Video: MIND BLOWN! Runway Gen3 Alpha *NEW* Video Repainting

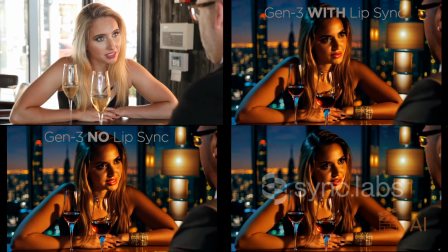4:09 I know all about the oil pipe deal with the Russians and how you double cross them with the Syrians. I know exactly where you keep the documents and I even know the combination number to the safe.
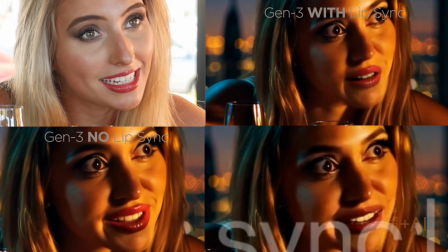4:17 I know exactly where you keep the documents and I even know the combination number to the safe.
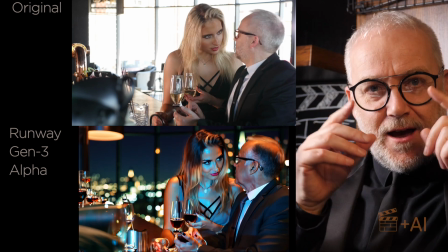4:25 All in all, great facial expressions and eye control as well. That's another big deal.
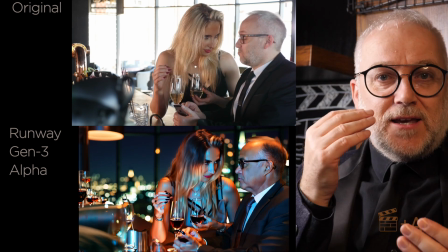4:31 Where is the character looking. Is the character looking where they're supposed to be looking?
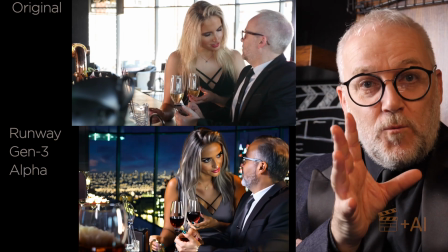4:35 You noticed in the previous one the results were great from Runway's new version but I didn't have perfect eye control.
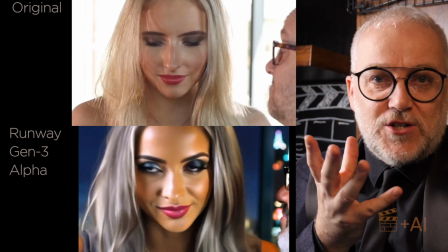4:42 When Dani had her eyes closed the repainted version didn't always have her eyes closed and when Dani was
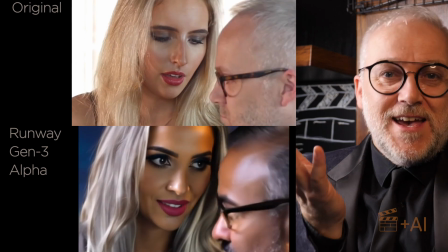4:49 looking at the businessman we had one take where the character was looking straight down the barrel of the lens.
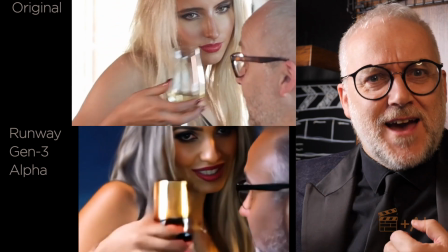4:56 Something that really irks me if you know anything about my history with AI and trying to get filmmaking where you're not breaking the fourth wall. The next example pushes the envelope to the limits.
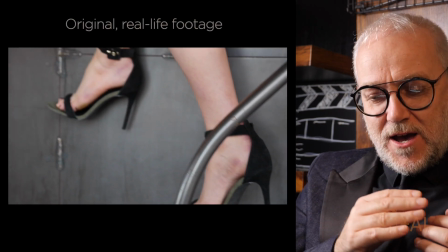5:07 This is where I'm trying to get an intro sequence that where it's a one take and you're revealing new bits of information.
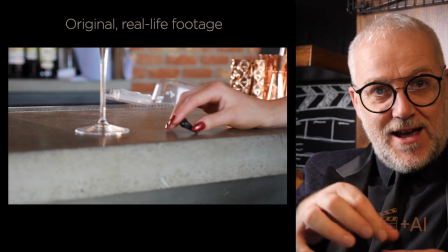5:15 First the shoes, then the glass and the hand and then the earpiece that goes into
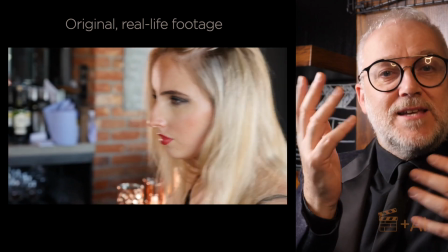5:20 her ear and then you finally get to see the character's face and
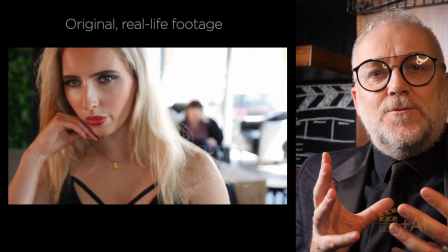5:25 I wanted that shot because it was it was a great way of
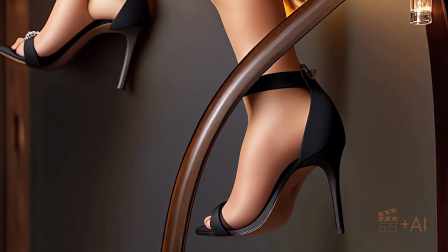5:29 just revealing the character and very very challenging for AI if you let
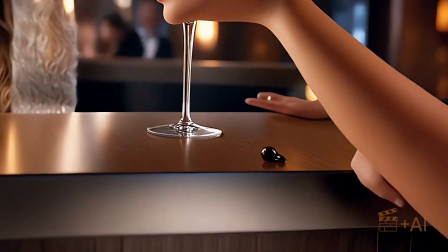5:34 the AI do it on its own a lot of the tools have fallen apart attempting this it gets crazy it gets all over the place
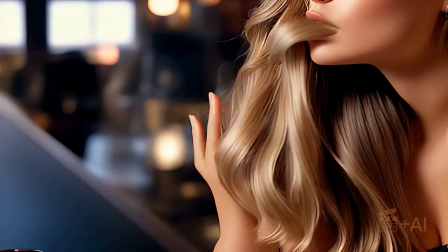5:40 and even runway didn't it struggled with this so what I did was chop it up into different
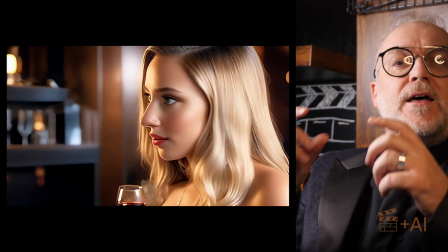5:45 sections and add a prompt that matched that section.
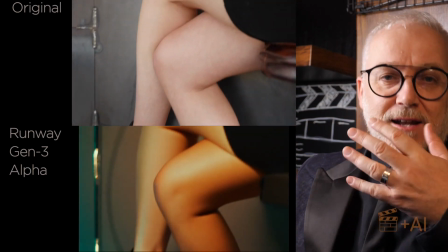5:50 And then I got much better results. And then I had to start stitching it all together.
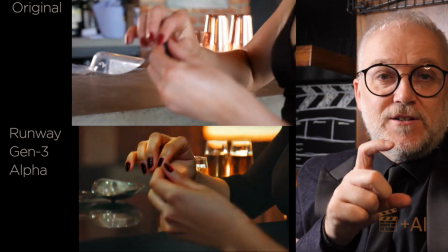5:54 But so a bit of work involved, but I got a much more similar result from the AI version with Runway than I have ever had before.
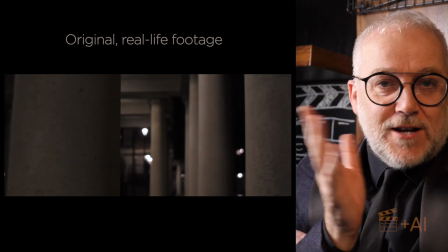6:02 It's really impressive. So in this final example, my friend Lauren, who's an actress who's brilliant, she brought to life an assassin type character.
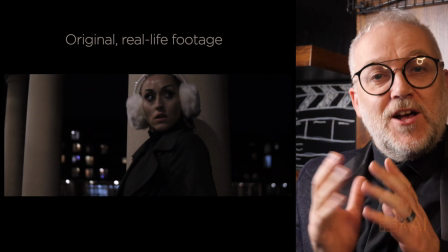6:10 And earlier in the year,
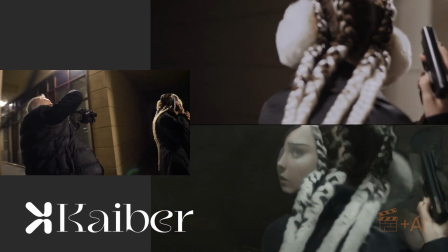6:12 I've tried different AI video to video tools and got really mixed results it's an especially challenging shot because
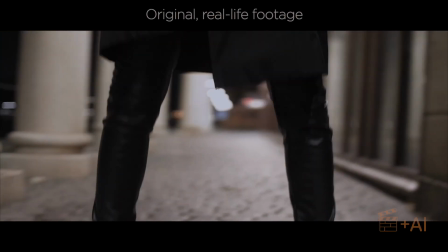6:20 again i start out with the character's boots we wind around and get to see her hand as she pulls a gun out of her pocket and then you turn around and eventually you get to see her face as she pulls the gun out and points it and starts moving in the direction she's going in so it's a great gimbal shot very animated
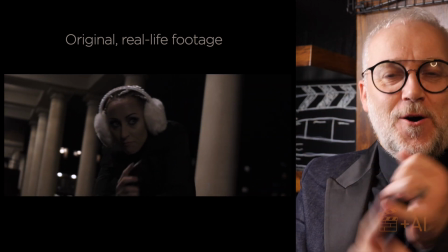6:37 and revealing new bits of information added to the complexity is the fact that lauren had just had her hair extensions
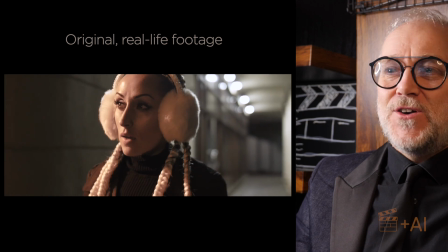6:46 done that day. She'd got these funky new white hair extensions in and she also had these very cool funky little earmuffs that
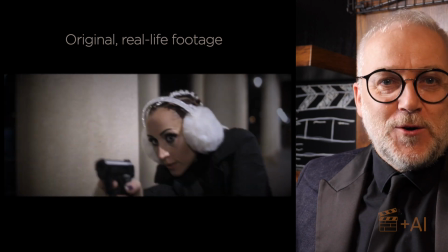6:55 she was wearing just for the fun of it and at the time we thought oh that makes it look quite cool this kind of bad girl assassin with fluffy white earmuffs that looks fun.
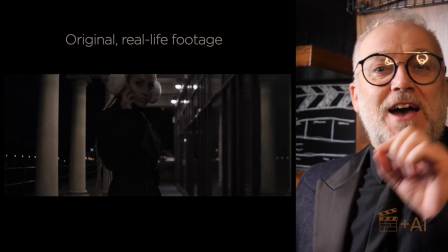7:03 As it's happened it's been a really good test for AI trying to figure out what to do
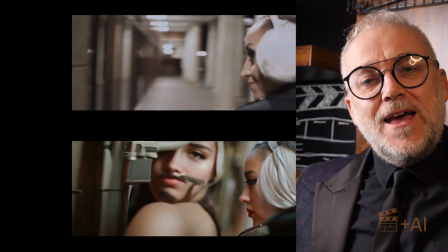7:08 with these things on the side of her head and when we ran it through Runway,
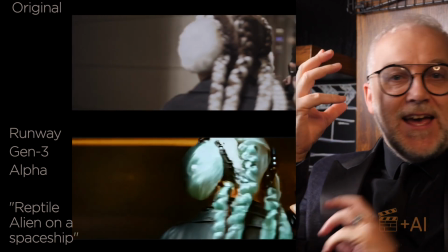7:13 Runway did a much better job of handling these earmuffs and not recognizing it as a face,
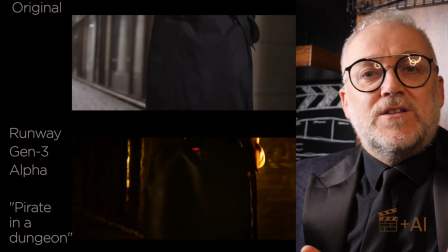7:20 which is what usually happens. Most of the time, the AI just doesn't know what it's looking at.
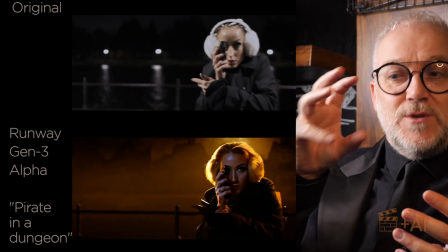7:25 All it has to go on is the original prompt and it keeps trying to insert a face everywhere it possibly can until it finally gets to her face.
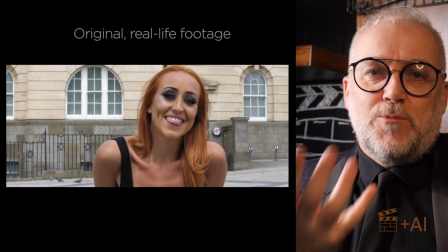7:34 In this wonderful final example, this is Lauren just giving me expressions into the camera, just looking happy and looking playful and fun.
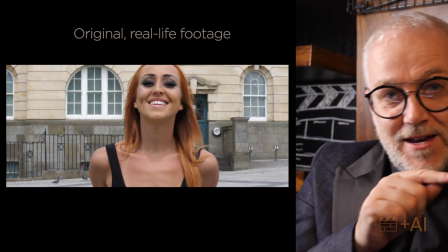7:42 And it's been great for testing video to video AI tools or video repainting because there is lots of expression on her face.
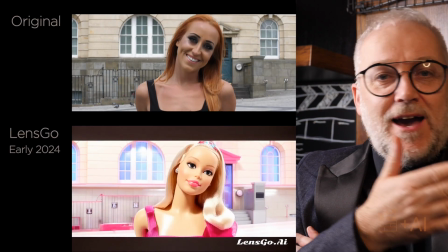7:50 An old one where I tried Barbie had no facial expression at all.
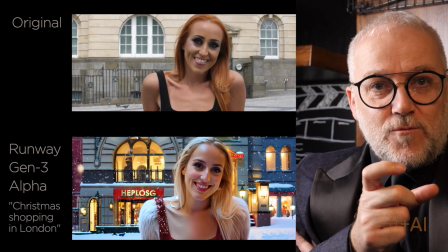7:54 But now when you look through the latest version from Runway, it's carrying lots and lots of the expression over.
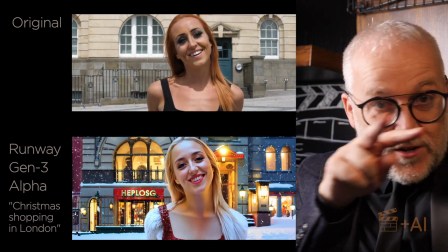8:00 It's carrying a lot of her eye direction over.